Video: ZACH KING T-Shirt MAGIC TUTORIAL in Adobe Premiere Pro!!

today I'm gonna show you how to do that cool shirt changing effect that you just saw in the intro. This effect really comes in handy if you shoot clothing brands or if you just wanna add a little bit of extra effects to the intro of a vlog or something like that. If you guys are new here, my name is Jared Majors and I post filmmaking and editing tutorials every single week. If you guys wanna learn about filmmaking or editing, make sure to go down there and hit that subscribe button and don't forget to turn on the bell notification. You guys already know that I like to get straight into the tutorials, so let's get right into it. All right guys, so now that we're in Adobe Premiere Pro, I'm gonna show you the clips that we're gonna be working with today.
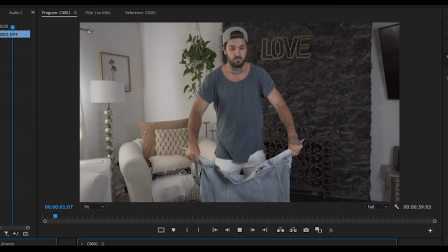So these are how I got the shots. So the first thing you wanna do is throw your jacket up and kind of just let it hit you.
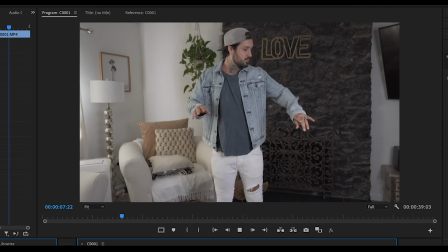And then the next clip is me reacting to the jacket getting thrown on me. So I'm like jumping back.
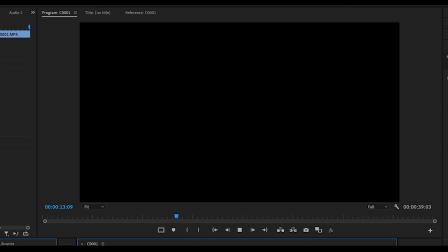And then I am pretending like I'm pulling on that shirt.
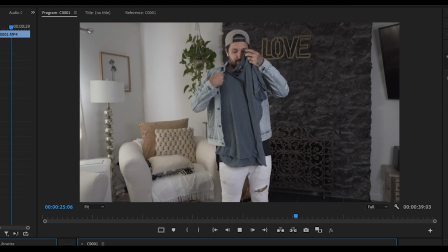Now this is the shot I'm setting up for the actual pull off. So I'm putting the shirt underneath my jacket over my new shirt. And then I'm gonna actually pull off this shirt. Like so, there it is. So that's how I did those three shots. So what you're gonna wanna do is find the spot where the jacket starts to flip. You're still gonna want motion in the jacket when it's happening. So right there looks pretty good.
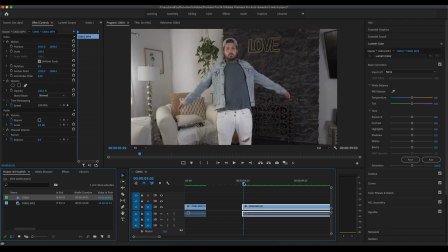I'm gonna cut that down. Then I'm actually gonna go to the next clip and see where the reacting part should start. All right, so right there looks pretty good. So let's just put that over.
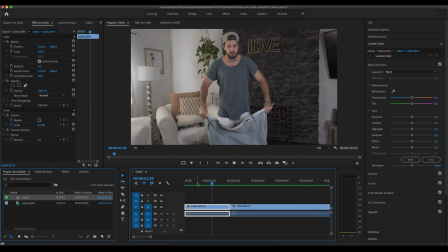And now this is what it should look like. All right, so pretty good so far. It looks really, really good actually. So the next thing we're gonna do is to make it a little more smooth,
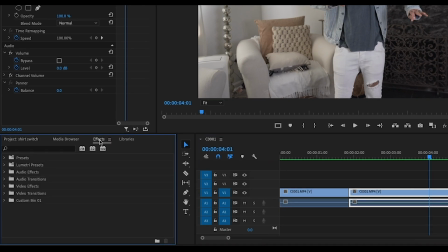we're gonna go to left side under effects and we're gonna actually type in cross dissolve. So right down here, here it is. I'm just gonna put that in between those two clips and then I'm gonna actually make that cross dissolve to be one frame only.
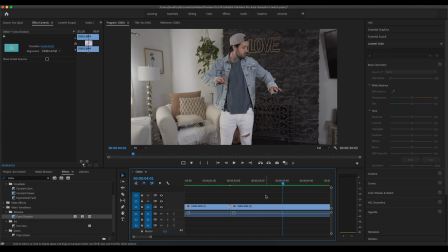So as little as it can go. And there you go. Pretty seamless. All right guys, so now let's work on the next transition. So now we're gonna come to the end of this clip here where I'm pulling the shirt off and I'm gonna wanna actually cut it right as the shirt is actually getting pulled forward.
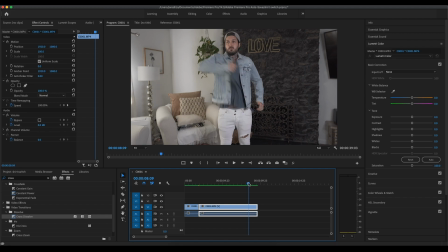So right there looks pretty good. So let's cut that down really quick.
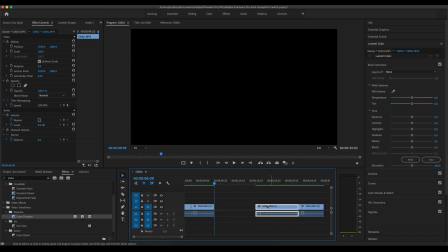All right, and then let's take the other shot. So this is how I set up the next shot. So I switched shirts and then I took the shirt I was wearing before and I placed it over my new one. So now I'm just gonna try to get the shot to match up with the last cut I made.
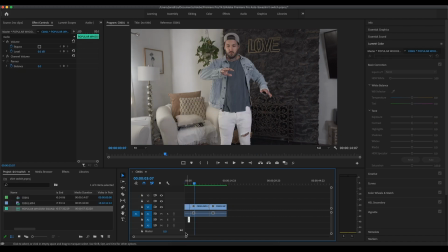So right when I'm pulling out, I'm gonna cut that clip. And with every single great transition or effect, you need some sound design. So to make this effect sell a little bit better, just add a little whoosh sound or a hit sound underneath where the cuts are made.
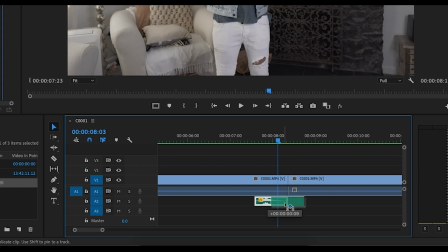So right here, I'm just adding a couple little whooshes and yeah, now I'm just gonna adjust this last little whoosh sound right underneath that cut.
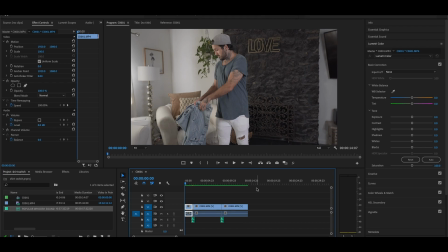And that's it, guys.
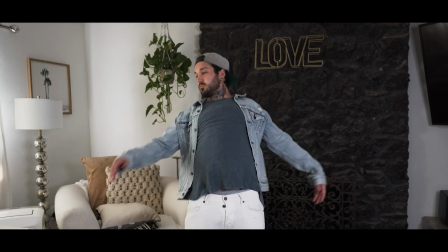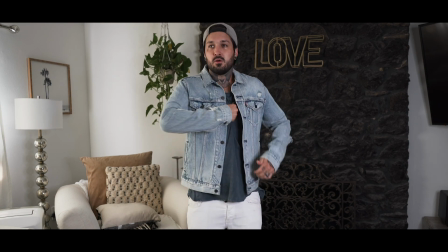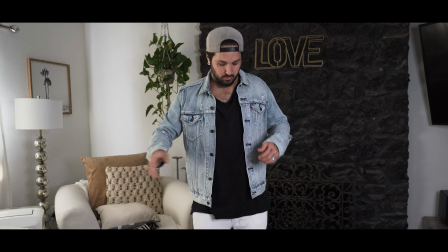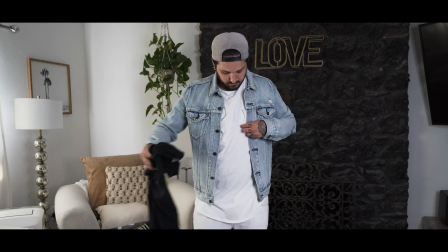If you guys enjoyed this tutorial, make sure to go down there and hit that big thumbs up button. It really helps me out and it helps out the channel. I just want to say shout out to all the subscribers and I will see you guys next week. I'm out.